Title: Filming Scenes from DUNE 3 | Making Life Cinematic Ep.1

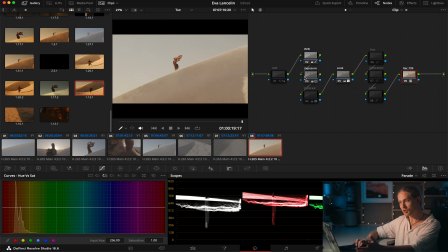4:11 This grade took me a bit to kind of build up. So next, this node is contra. This node here is basically the look that I created.
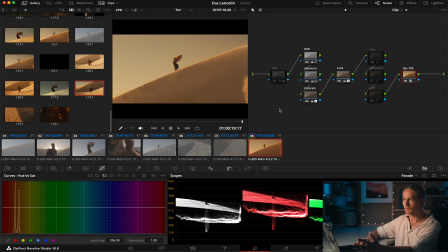4:18 Again, this is a lot to go into, so I won't delve into it. Mostly this is all built out. Most of the work is all done in the curves here and my color wheels. As you can see, that's kind of the real creative look.
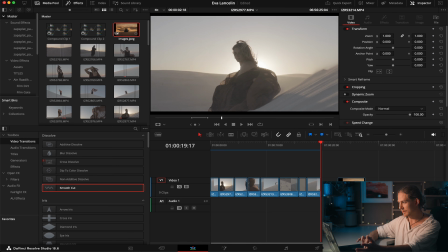4:30 I spent quite a while. I was using this image here as a frame of reference from the movie for my color.
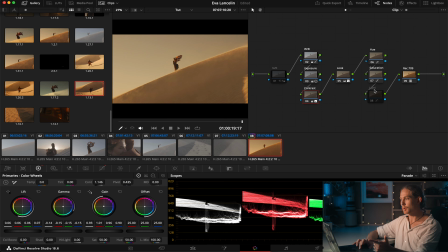4:36 This is kind of the the colors end up coming with. And then here we just have our final tweaks, essentially just hue, saturation, lumens of colors here. As you can see, not much done there, just a few little tweaks just to make the image pop out a bit more. That's the final grade look that I went for.
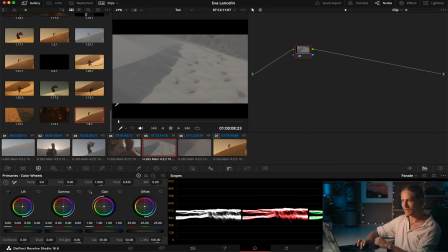4:50 I can then grab a still by just right clicking. With that still, I can now just drag and drop that onto other clips. As you can see, that looks pretty good. I might adjust the exposure slightly, but I don't need to do much.
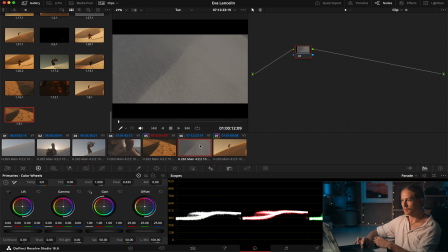5:02 Pretty happy with that as is. Grab that still, drop that one on here potentially. Looks pretty good.
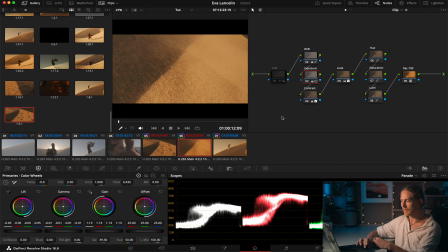5:07 Maybe just bring up the gain a little. Oh, and I didn't mention before, noise reduction here. I have this note if I need it. I'll only toggle that on just before I'm going to export, because if you toggle it before, when you're trying to render through and play through your timeline, it slows things down dramatically.
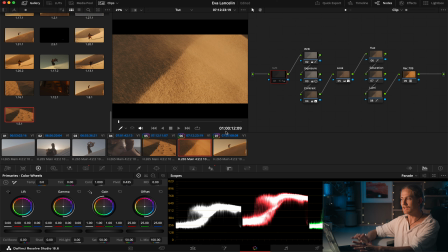5:21 So I'll only toggle it on later. So generally just leave that turned off and only use it if I need it. I just have that kind of built into my grades for ease of not having to create each time.
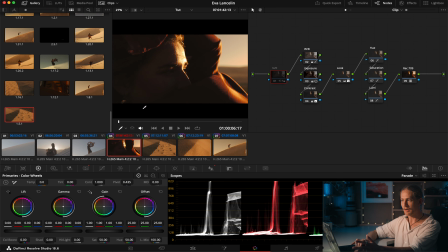5:29 Then though, sometimes you go drag grade on and this doesn't really look how I want it to look. So then I might have to go in and really have a play with this one. Sometimes you can do it just with exposure. See, that hasn't taken too much and I'm a lot happy with that.
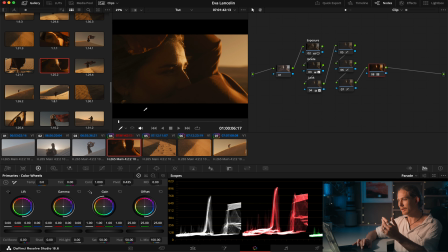5:43 Probably bring somewhere around there. That's the final grade I'm going with. So I think I brought up the warmth a little bit and things pretty close.
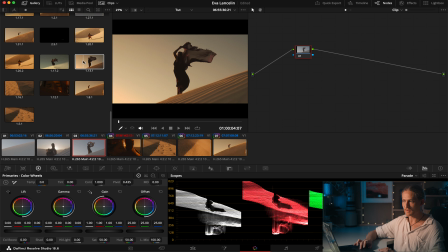5:50 Same thing, just going through. I can just drag and drop. Obviously, I've played around with this a bit and that was the end up looking.
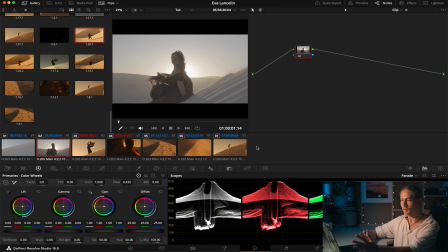5:57 I went for that one. Again, I won't bore you with all of this. It's just a bit of trial and error going through, making a few small tweaks once you've got that generic look that you can copy and paste onto each clip.
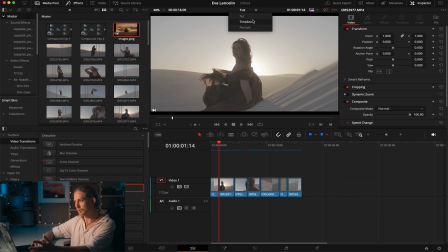6:06 Next, I'll just jump across straight into the actual final edit that I did.
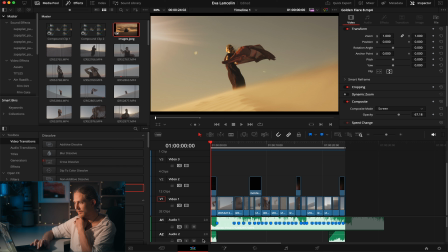6:10 So this was the final edit. As you can see, these are the grades that I ended up with. Listened through so much of the DUNE soundtrack, absolutely loved the music. Selected a song from that, ended up going with this one, which was A Time of Quiet Between Storms. Absolutely beautiful piece. I'll just play the first little bit of it.
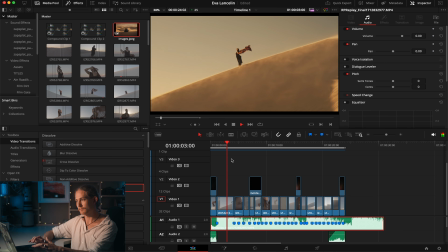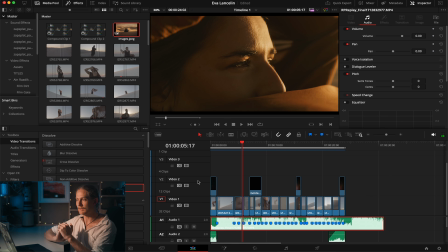6:33 Just has super impactful, really cinematic. It's just a beautiful piece.
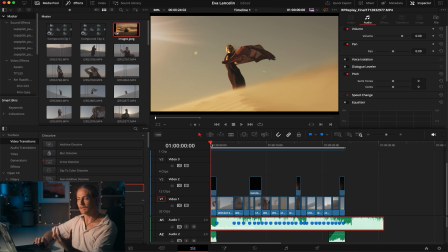6:37 So I chose that as it felt like it really gave the feeling that I wanted for this video.
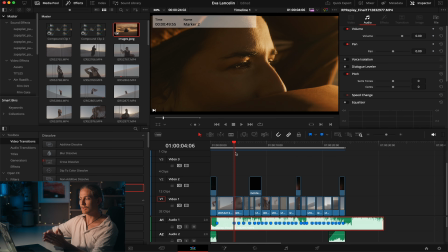6:43 And then it was just a matter of going through, ordering my clips, essentially cutting those to match with beats in the song so that there's a bit of flow to it and it gives that continuity.
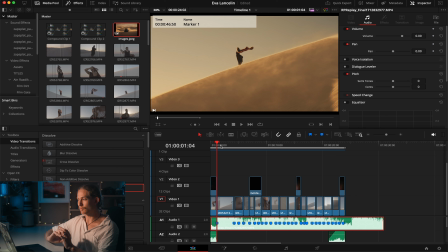6:51 This shot was obviously my hero shot. Really just incredible composition. It's really striking. So I really wanted this to hit like right on that beat. And so that was like kind of the hook, I guess, of the video.
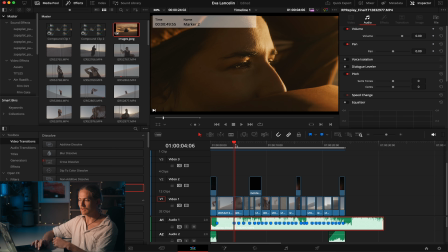7:05 Then the rest of these, I just tried to tell a story with the way I cut between shots,
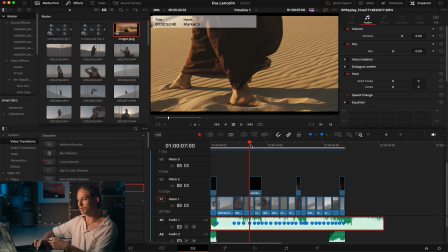7:09 going from tight to detail shots to wides, giving depth and kind of immersing people into it.
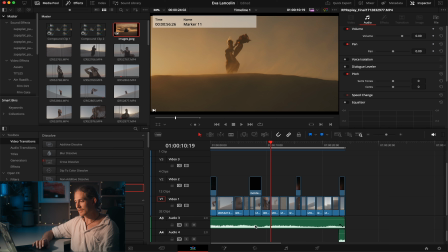7:16 Other than that, I've just added a small amount of
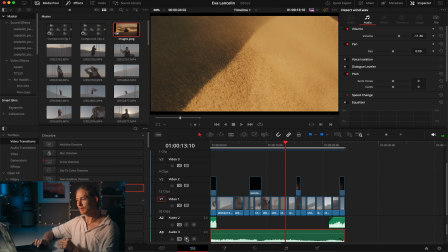7:20 desert wind sound in the background just to, as you know, it was very windy there, so they really captured that.
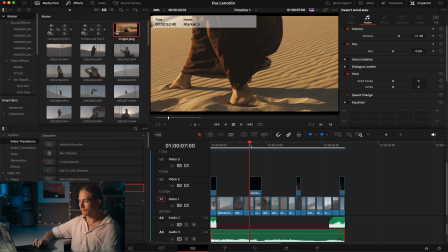7:26 And on top, I've added a few of Jackson Roberts' light leaks overlays.
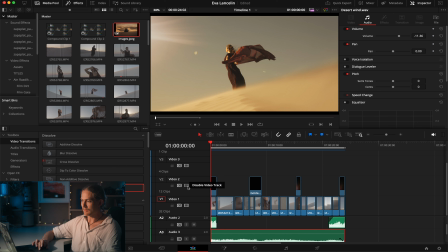7:32 As you can see here, this one I've just added in a little overlay here. That's without it, that's with it. Very subtle, but it just gives it a little bit of extra pop. Yeah, I think it just adds to it.
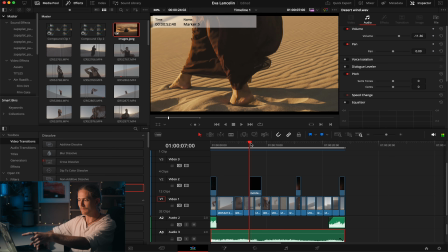7:43 And I've done again here. This one actually starts on the first clip, then carries across into the second clip.
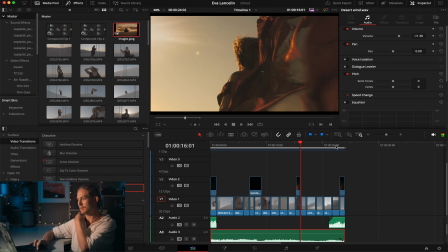7:51 And another one here. And then I've also managed to make this kind of loop.
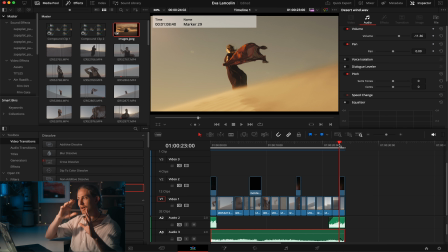7:55 So I found a point in the track where it kind of naturally looped, or where I could create a loop out of it. Then I cut this clip, the first starting clip, in half, put the last half at the beginning and the first half at the end.
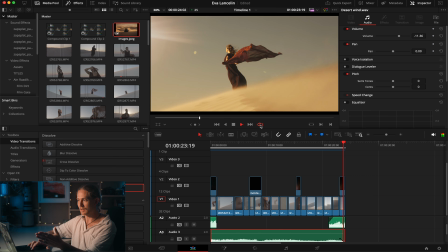8:09 And so when I play from here, I'll show you that if I play from here, it loops through. Obviously there's a little blinker flash, the black there, which I need to trim out. It's just like one frame of black, and I'll trim that out.